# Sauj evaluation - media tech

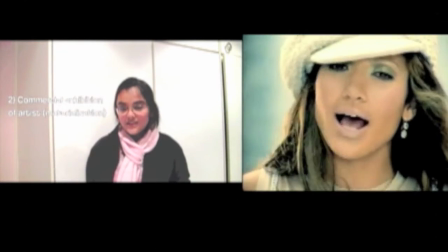4:08 The reason for using the software is to produce this task was that Fierce Productions wanted to use a split screen
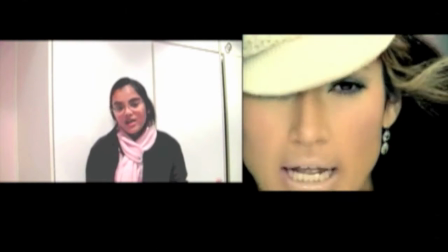4:15 technique to illustrate the different theories with real life media products to enhance the theories that are covered,
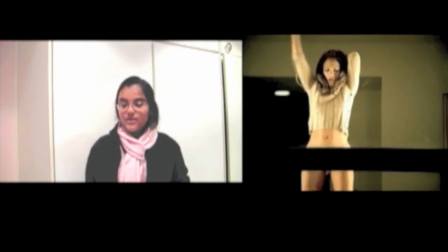4:22 and to give a better understanding of the theories and how they could be applied to real media products that influence us.
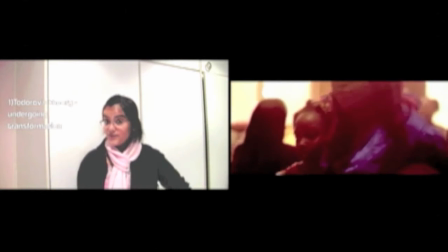4:29 The only restriction with using split screens to do so is the restriction of the sizing proportions.
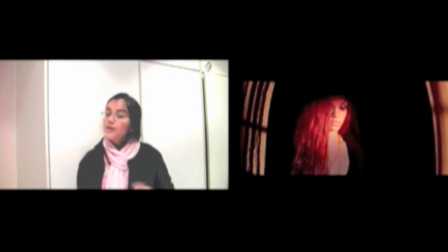4:35 As you can see here, both the clips do not fit the entire frame, but still to a certain extent provides an effective split screen.
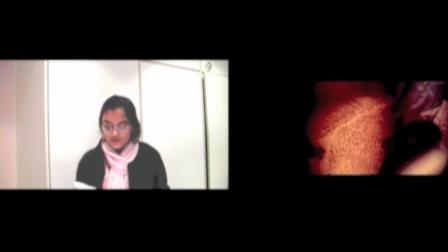4:44 This was a key tool that Fierce Productions learned,
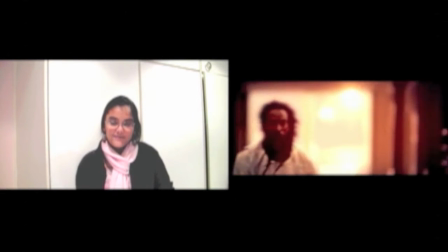4:47 as this useful editing technique enabled them to produce similar looking shots in their final product.
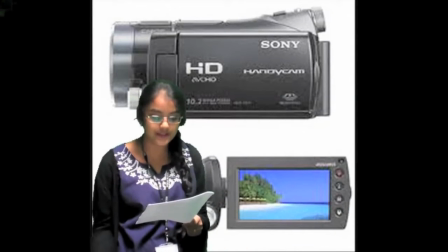4:53 When using the magical green screen, the background could only be edited in Final Cut Pro, so that's where the health and safety task was born.
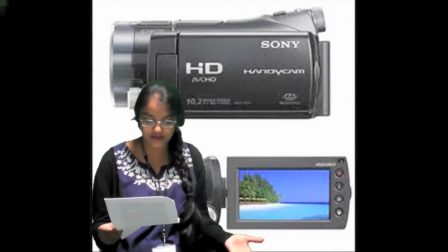5:01 Fierce Productions wanted to do this task like a parody with images of the content running in the background.
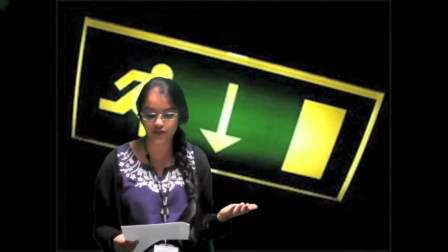5:08 So the keyer tool was used to remove the green space and replacing it with the appropriate images.
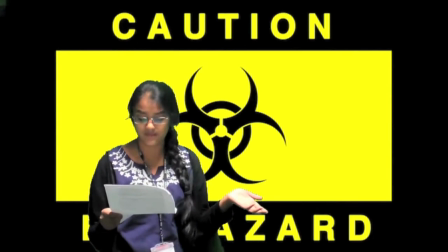5:14 Some of the difficulties that were faced during editing the green screen space with the Keyer tool were the shadows that caused an issue with the appearance of the video,
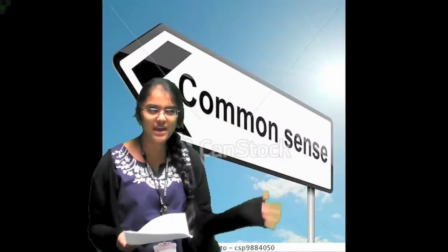5:23 and few glitches were generated as displayed in the props list task.
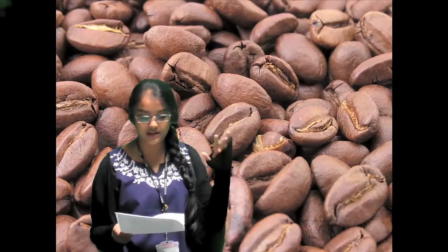5:28 So once again, Final Cut Pro is used here to edit the green screen effects,
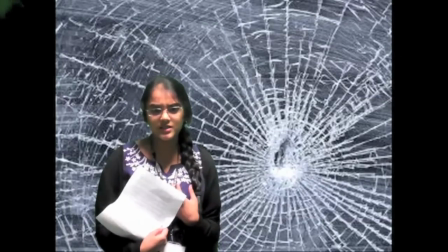5:32 as no other software that Fierce Productions were aware of offered this feature. iMovie. Let's move on to a similar editing software that's equally important but offers less in terms of editing manipulation. iMovie it is. This editing software I absolutely love. You know why? It's because of the simple interface it offers, allowing you to edit and create an effective video. This was used frequently to create tasks such as analysis of previous music videos, audience expectation, and so on. This was a familiar software and the company knew what to do already, unlike Final Cut Pro where they had a lot to discover about.
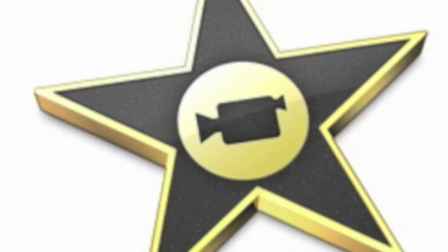6:16 So iMovie, hey? Let's take a look at a few products that were created using this particular editing software.
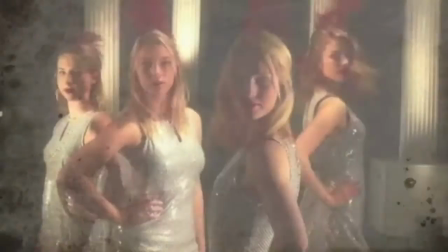6:23 This is the task analysis of previous A2 music videos,
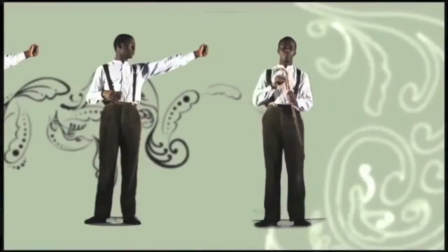6:27 and iMovie was the perfect choice for this task as the task required a few basic cuts and dissolves,
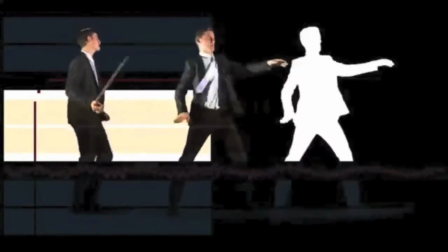6:34 where the software GarageBand was used for the voiceovers that are incorporated for the analysis of the different videos.
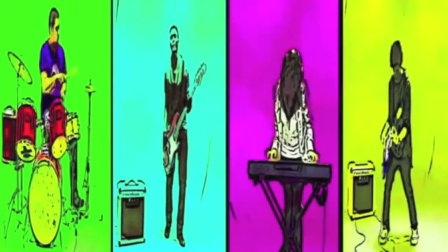6:40 So here you can see that the audio level of the video has been minimized and the voiceover has been integrated with the visuals of the video.
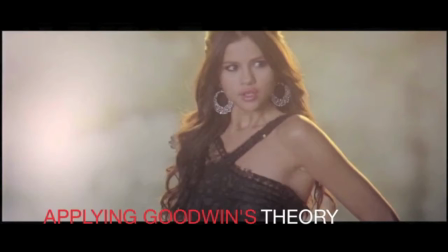6:49 Another task that used iMovie to convey research was analysis of different music videos,
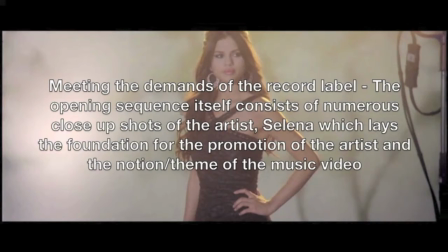6:55 according to the theories presented by the theorist Andrew Goodwin.
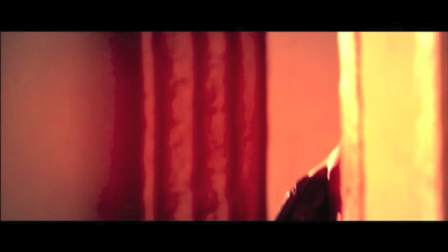6:59 In this task, you can see how the video is frozen at points where the theorists are used,
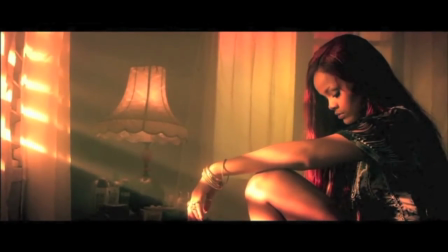7:04 and simple layering of text has been used to describe the use of the theory.
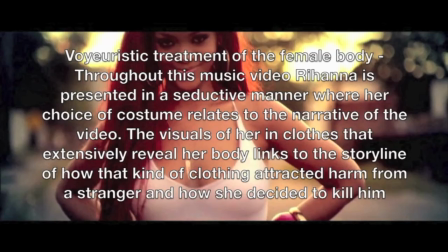7:08 As this task involved in-depth analysis, this software was suitable to simply insert text on top of a frozen clip,
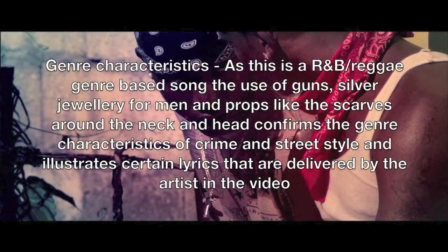7:16 as it effectively conveys the point within the set time limit for each frozen frame.
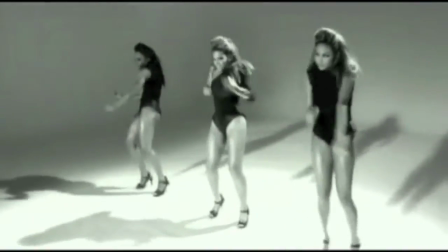7:21 Features such as split screen, adding fade in and fades out, to audio, splitting a clip, adding titles and so on was used.
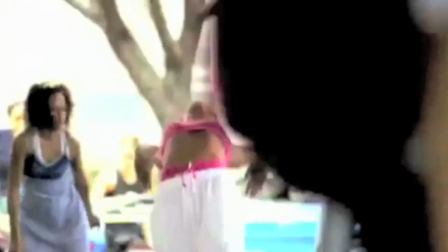7:29 But one thing Fierce Productions had to be aware of was not to insert too much text on screen, as it can remove the creativity aspect.
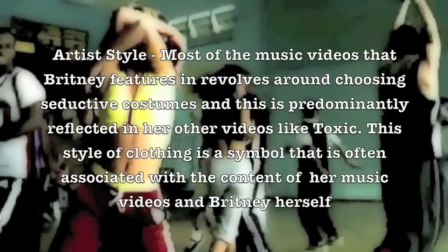7:37 The list is not done.
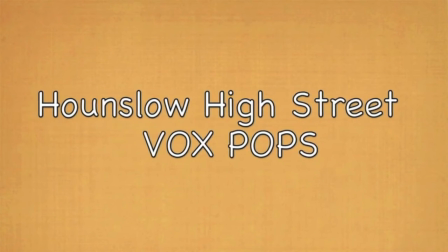7:40 iMovie was extensively used by Fierce Productions for nearly all of the video editing related tasks that required minimal editing.
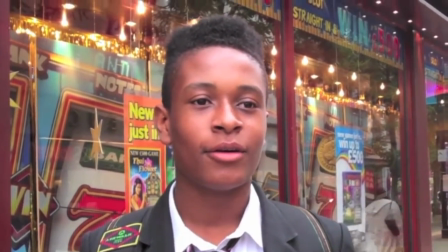7:48 Here you can see the compilation of the task audience expectations. One of the things you can notice here is the use of titling.
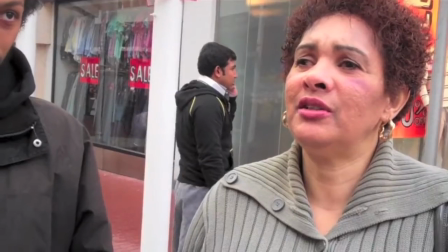7:55 This software allowed Fierce Productions to use funky titles with colour backgrounds,
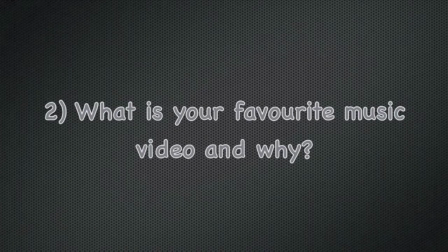8:00 as this was easier to include in the sequence as well due to the simple user interface.
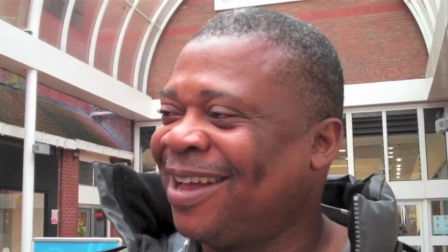8:06 Whereas this would have been difficult to execute in Final Cut Pro due to the restrictions of effects for titling.